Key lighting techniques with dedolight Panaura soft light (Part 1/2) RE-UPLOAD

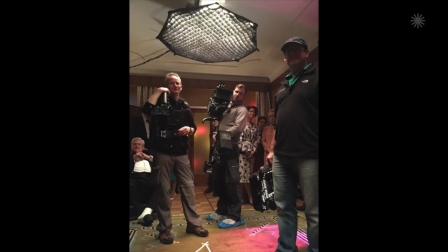So it was Steadicam in this room,
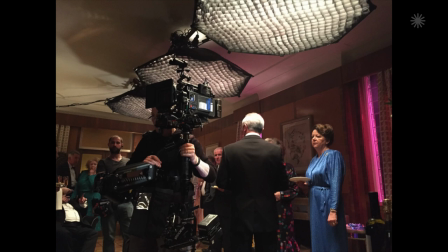going here, there, and everywhere, 360 around one character, 360 around another character.
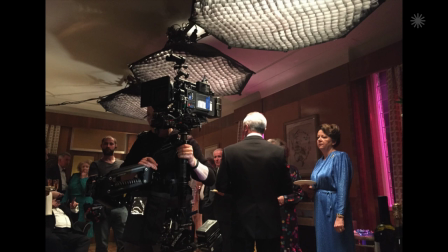There could not be anything on the floor. We did the same system with the octodomes rigged into the ceiling,
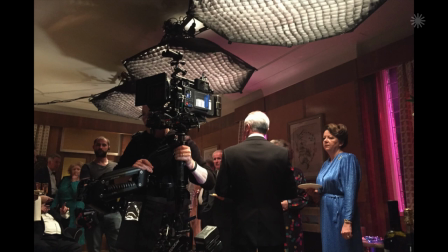threw into, removed the ceiling pendants and screwed them into battens straight into the ceiling.
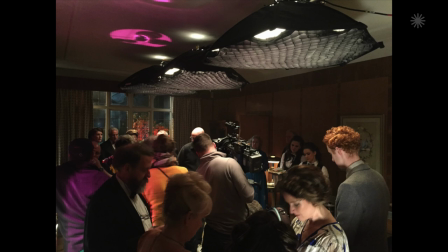So you can see here three octodomes, and the light was fantastic. It just spread evenly across the whole room, kept the light off the walls, and the Steadicam could go wherever he wanted all night long.
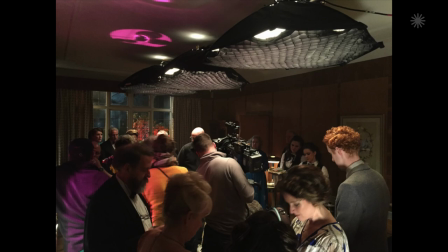And we didn't have to, we didn't have a single light on the floor except a little bit of poly following the Steadicam around to put something back in the eyes. We were able to shoot a very elaborate, complex scene really quickly. Steadicam up, two takes on the wide, two takes on a mid shot, two takes on a close up. Do one take starting at this end of the room, the other take, another take starting that end of the room. By the time you put it all together, you've got the whole scene.
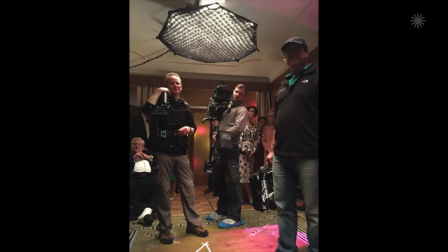And everybody feels good when you're working quickly. There's a great energy to the performances, there's a good energy to the camera work.
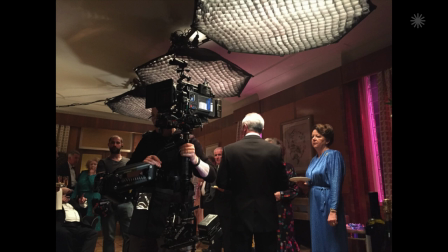If you're constantly having to stop to relight, to reset up, it just can bog down, the momentum gets bogged down. And in my opinion, from having made films for a long time, it sort of, the lighting, you know, it sort of doesn't matter what the lighting's like, it doesn't necessarily matter what the camera's like, but if there's a momentum to the shooting, it creates a great feeling in the performances, and that's what makes a film good. Ultimately, it's all down to the actors, and if the actors can be in a comfortable space, it's going to work.
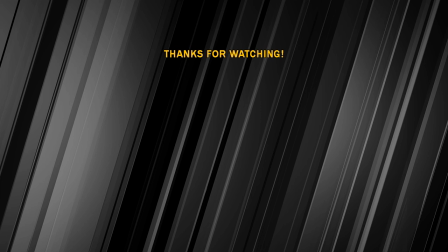And the octodomes always allow the actors to be in a comfortable space.